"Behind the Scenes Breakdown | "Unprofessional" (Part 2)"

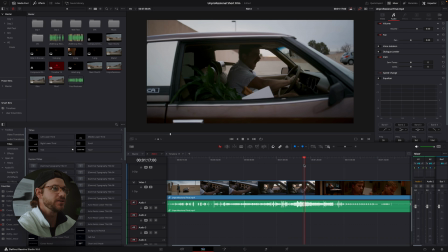(4:09)
So we have a story beat here where he loses his cool, and then it cuts to the microwave. So we're starting on this really high, intense moment, and then it pulls back.
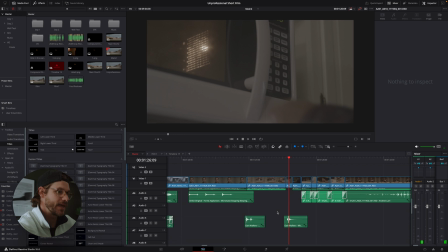(4:21)
And then the way we end the music bed here, or the music track, is him burning his mouth.
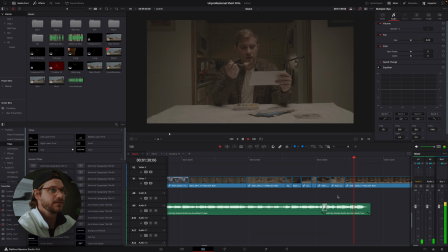(4:29)
So that's how we get out of that montage and get out of that scene. So as you see, the audio fades off right here. Burns his mouth, and then we're segueing into the next scene, which is when he realizes there's a job flyer in his junk mail here. When he's dialing the phone, we're not actually seeing him do that.
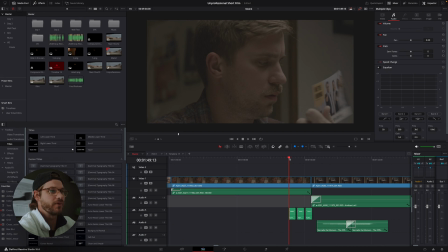(4:49)
I trim that out and use it as a bit of a J cut, and then cut right to him answering or putting the phone up to his face.
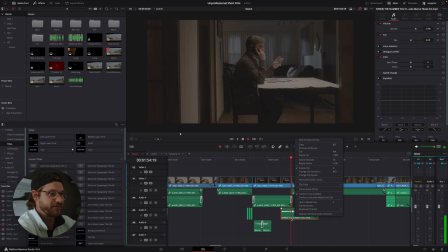(4:58)
listening to it, and then we roll into this sound effect here. Then the story changes.
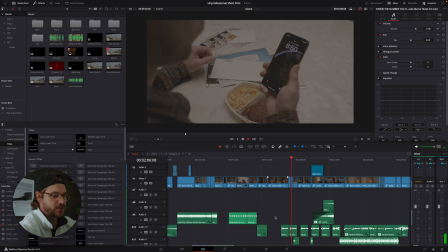(5:07)
He hears this ring back, and I'm just using an old Nokia ringtone,
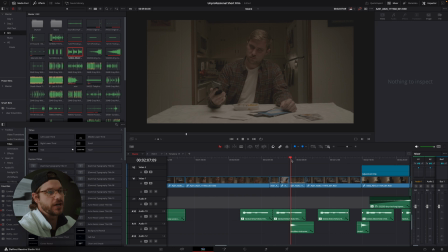(5:13)
and all of a sudden we hear this new tone right here. I'm just gonna solo this track. I really love these minimal sounds that build onto the suspense of the scene. You don't want to over edit your music sound design. You just want to play off of what's in the scene and building that suspense. Don't just jump right into epic suspense, epic music score, but build off of it with these minimal tones that build on the tension.
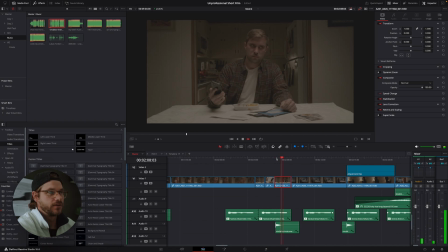(5:43)
So as we're hearing that, we're hearing the ringtone in the back.
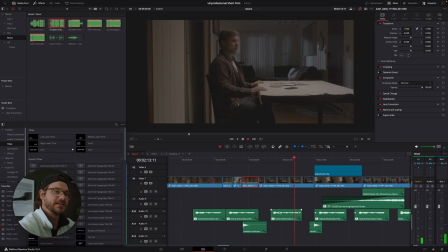(5:48)
He's realizing this is not coming from my phone, it's coming from inside my house.
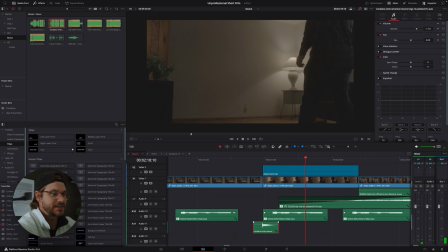(5:54)
One note here is using these sound pieces to transition to other clips.
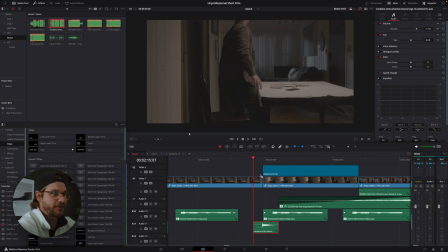(5:59)
So I've got it right here,
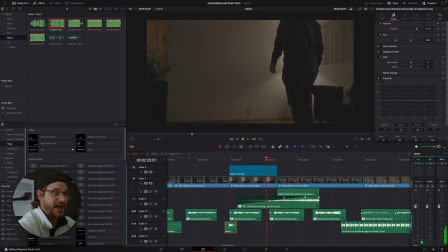(6:04)
transitioning to that wide shot of him approaching the wall. Now, at this time, the character doesn't know that it's in the back of the wall.
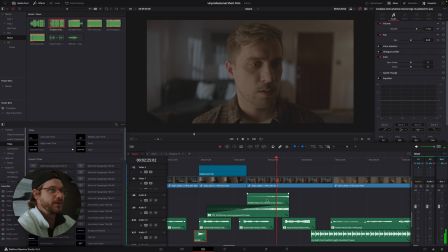(6:11)
We've got a couple risers here, building up to this suspense. The phone is ringing. And just to point this out, I could have moved these risers here, but instead leaving it to a point where we drop out the risers and then just hear the ringtone to underscore the anomaly of what's going on.
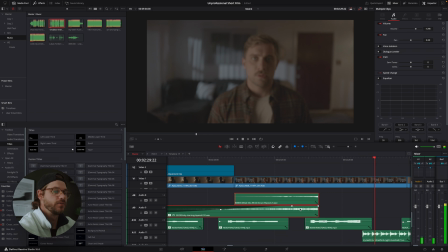(6:35)
And then we cut to our music piece right here.
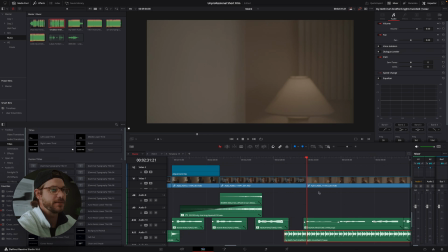(6:39)
So let's check that out. Then the next clip here is him just walking into frame.
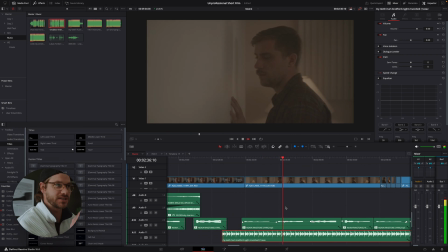(6:46)
More, not as much scared, but more of like a technician, someone who's looking to discover what the problem is and then approach it with a solution. So at this time, we have no idea that he's got a hammer in his hand. And then he just goes to town, smashing through the wall. In the story, when I wrote it, I thought it would be really funny, instead of having this guy breathing on the other end of the line and just this kind of scary voice, having it feel like it was part of another form of employment. Just as you would call customer service, you hear this obnoxious ring back and somebody say, you know, press 1 for this, or for Spanish, press 2. And so that's exactly what I did here, and actually hired somebody.
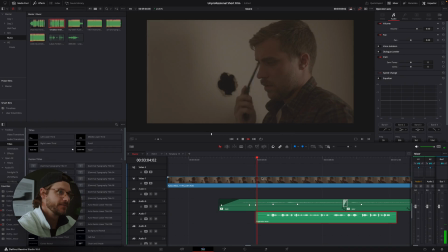(7:30)
I could not find this sound effect, so I had to hire someone to say this line.
This call may be monitored for quality assurance and training purposes.
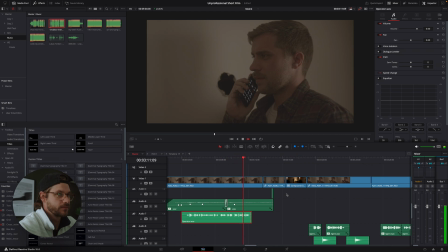(7:38) For English, press 1. Para español, oprima 2.
This was another thing, the VFX work here.
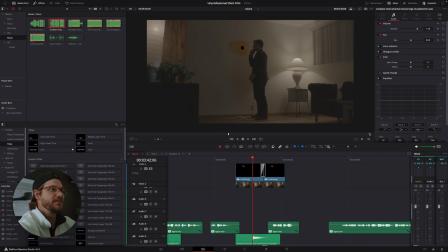(7:45)
Obviously, this is not a final. This is more what it looks like final.
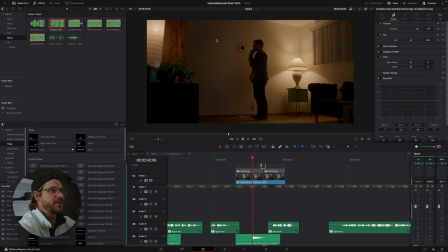(7:50)
So we had a square piece of drywall that we cut out, and that was the hole that he actually smashed. We taped that to the wall, and then basically just masked that out, added some grain to it, and it turned out good. Let me jump to the end of the scene here. They have a little bit of a dialogue back and forth, and then Terry finally says, okay, if I were to take the job, what exactly would I have to be doing? And at this point, I drop out all sound effects, all music, because we're about to build into this really big crescendo.
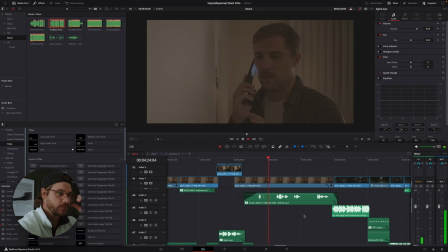(8:21)
So that's what this looks like right here.
Okay, let's say I did take the job. What exactly would I have to be doing?
This is where Terry goes from being an innocent person to now breaking the law.
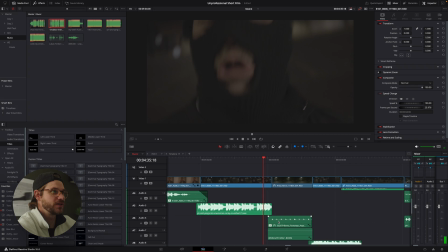(8:41)
Everything in that moment we're seeing on his face. Once we end this clip, I cut out the music and add this wide shot, just kind of feeling like, you know, this isn't 007 or Tom Cruise, Mission Impossible.
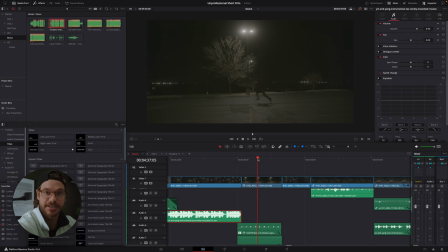(8:55)
This is Terry, and he's stealing stuff from the government. So this isn't really planned out. He's just booking it in your local parking lot, basically.
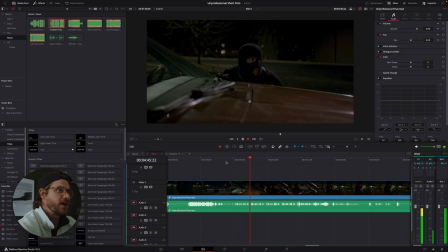(9:08)
So we cut the music out, he pops up, we dolly left, and then land into the passenger seat.
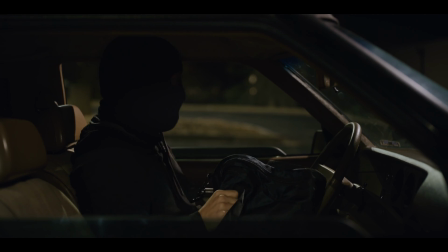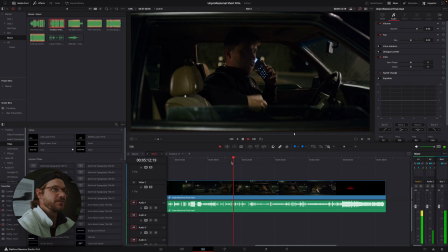(9:21)
So jumping into the coverage here, this is sort of our master medium shot, side profile of him, and then we jump over to this shot.
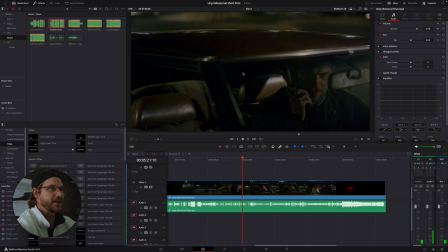(9:30)
Really like this. Bailey, our DP, put this one together. And it kind of, I mean, you just feel tight, like you're claustrophobic, like you're trapped in to this space. And that's exactly what our character is feeling in this moment. And then we've got a couple radio inserts here.
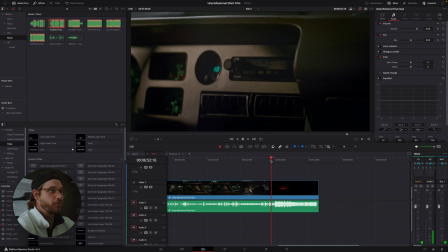(9:46)
Again, it's sort of foreshadowed from the first shot.
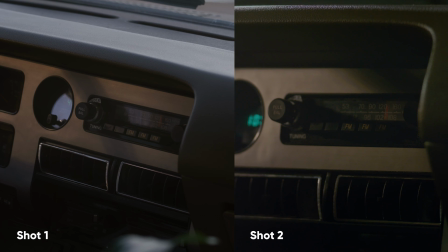(9:51)
It's a very similar composition, similar lighting. This is just daytime and a different day altogether.
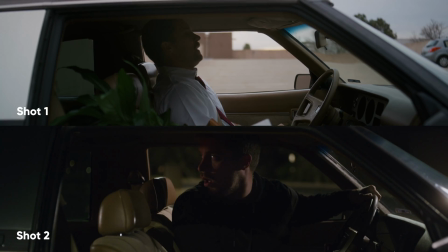(9:58)
The same thing with the dolly out wide shot.
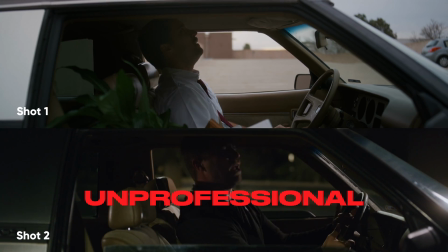(10:01)
So the last shot, dollying out from the passenger side there, and the same thing happens here, our last final shot. So that about wraps it up for this editing breakdown. If you didn't watch part 1 of the pre-production and production process, check that out.
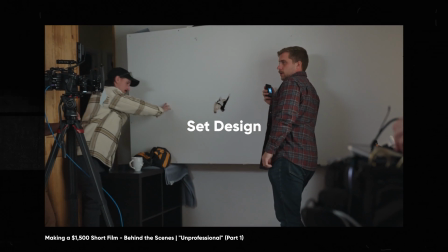(10:17)
But this kind of breaks down a little bit of the intentionality behind the story edit, and then also the technical sound mixing and some of the cuts. Yeah, thanks for watching, and I guess we'll see you in the next one.